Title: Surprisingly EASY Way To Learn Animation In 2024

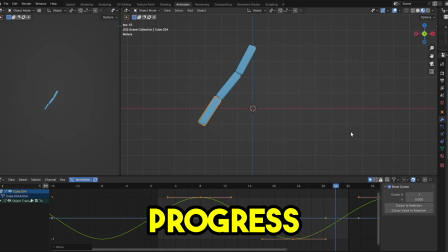0s
Not understanding the basics of animation can seriously harm your progress as an animator, especially if you're just starting out.
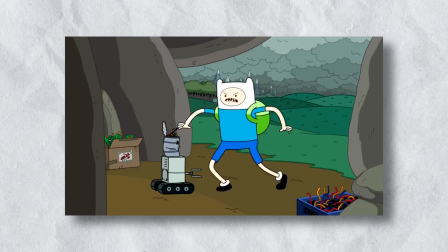6s Why isn't it working?
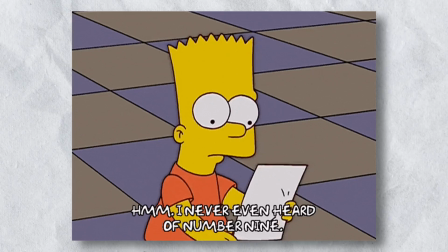8s
But don't panic, I'm here to show you the golden rules of animation that will take you from a simple beginner to an animation pro.
Please!
Although don't just take my advice, take it from these two visionaries that changed the animation world forever.
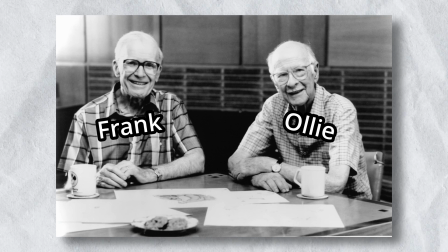23s
Disney legends Frank Thomas and Ollie Johnston developed the 12 principles of animation back in the 30s and 40s,
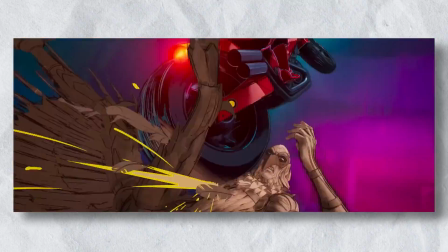30s
and they're still used almost 90 years later by animators today. These principles are the golden rules for making your animations look amazing. So let's start by telling you about rule number 1. Squash and stretch is probably the most well-known of all the 12 principles. It's all about adding weight and volume to an object that's moving, usually during impact or deceleration.
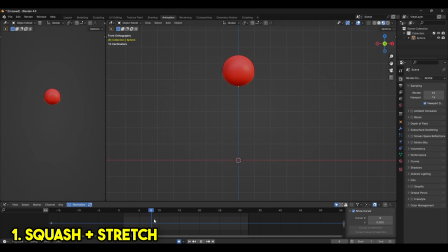52s
Think of a bouncing ball. As it hits the ground, you can squash the ball flat and widen it, creating the illusion that it's being distorted by an outside force.
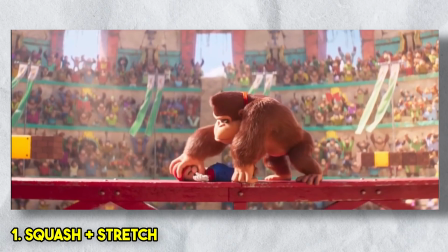60s
In characters, take a look at how Mario's face is being squashed and stretched during the impact.
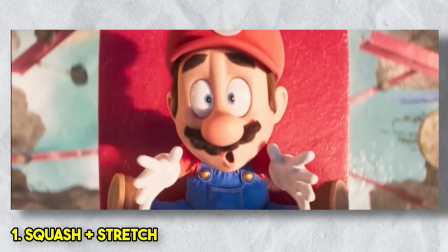65s
Even though this is a little exaggerated, it's still grounded in reality because it still follows this basic principle.
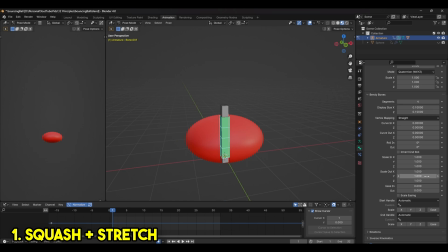72s
In Blender, you can create bendy bones that mimic squash and stretch, and also preserve the object's volume, which can be adjusted or even turned off entirely. The second principle is anticipation. This is generally used to let your audience know that something is about to happen, like a wind-up before a big punch.
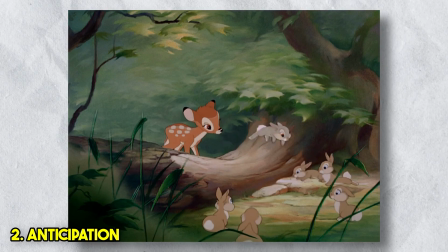88s
The level of anticipation should match the intensity of the action. A small hop might have a subtle wind-up, while a powerful jump needs a more pronounced anticipation.
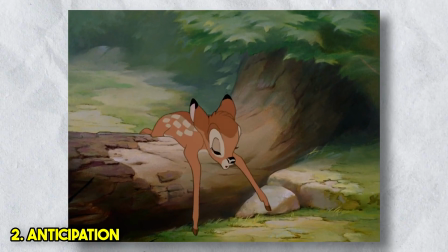97s
Remember, anticipation is all about giving the audience a heads up and making your animations feel more dynamic and authentic. Principle number 3 is staging. Think of this like you're a big-time film director.
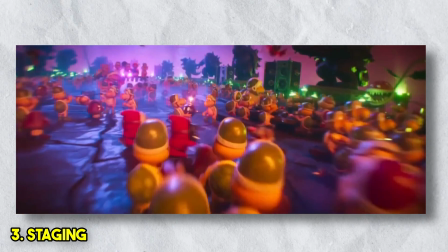108s
Figure out where to place the camera, what to zoom in on, and what elements of the scene best tell your story.
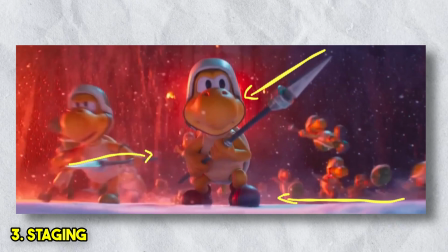114s
Different camera angles and composition help guide the viewer's attention and make it unmistakably clear to the audience what's happening.
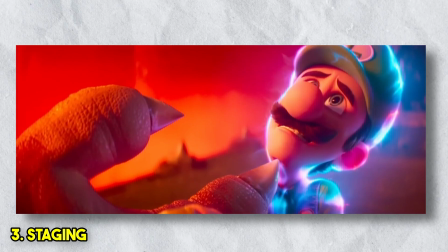120s
Using things like the rule of thirds and objects in the scene pointing directly at the action can help guide the viewer's attention to that piece of animation. Remember, effective staging helps convey the narrative, direct attention, and enhances the overall visual experience. It's a powerful tool in animation storytelling, and it shouldn't be underestimated. The fourth principle is straight ahead and pose to pose. These two methods of animating represent two sides to the animation coin, each tackling movement in a different way.
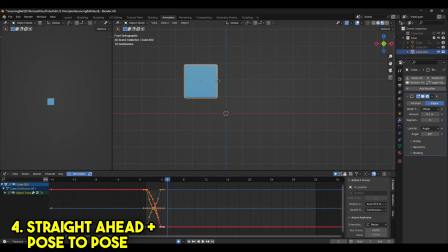148s
When you're going straight ahead, you're animating frame by frame from start to finish. This method gives you a smooth flow and is perfect for animating fluid action.
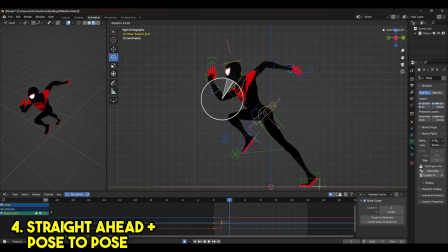157s
On the flip side, there's pose to pose. Here, animators start off by setting key poses and then fill in the gaps later. This is the typical approach when animating most acting or body mechanics shots, as it usually gives you the most control when creating these really complicated actions. It's good to keep in mind that the choice between pose to pose and straight ahead animation really depends on the thing that you're animating,
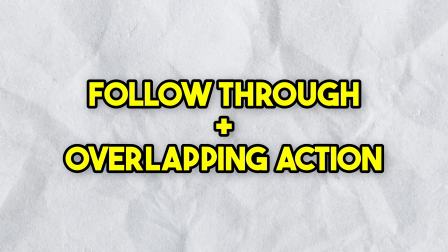177s
and often a combination of both will really work well. Rule number 5 is follow through and overlapping action. These two animation principles are usually combined to really amp up the realism in your scene. Follow through is all about those body parts that keep on moving even when the character hits the brakes.
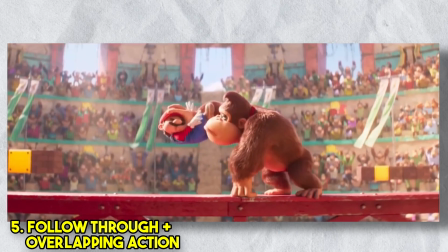194s
They pull back towards the center of mass, just like in the real world. Just take a look at Mario and Luigi's legs in these different scenes. The more abrupt the stop, the more follow through is needed. Overlapping action in animation means taking different parts of the character and moving them at slightly different times. This creates a more natural and realistic look. Take Spidey's web swinging.
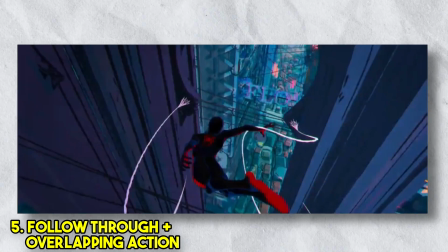213s
Instead of all the body parts moving together like a robot, overlapping action adds a bit of delay to each part of the movement.
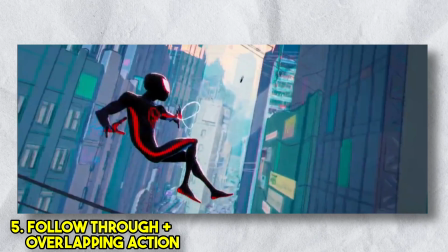219s
For example, the head might move first, then the arms, then the legs.
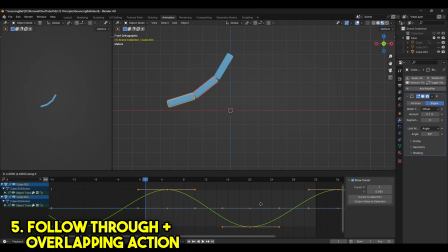223s
In Blender, you can use the graph editor to quickly retime different body parts by offsetting their animation curves, creating realistic follow through and overlapping action. Principle number 6 is slow ins and slow outs. This is often referred to as ease in and ease out. In the real world, objects have to accelerate before moving forward and decelerate before stopping.
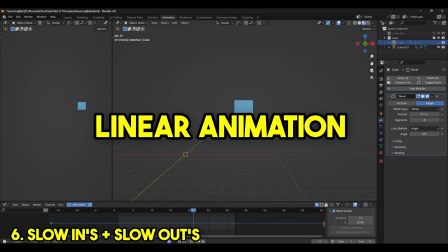244s
In this example, this is what's called linear animation, where the cube is moving at a constant speed.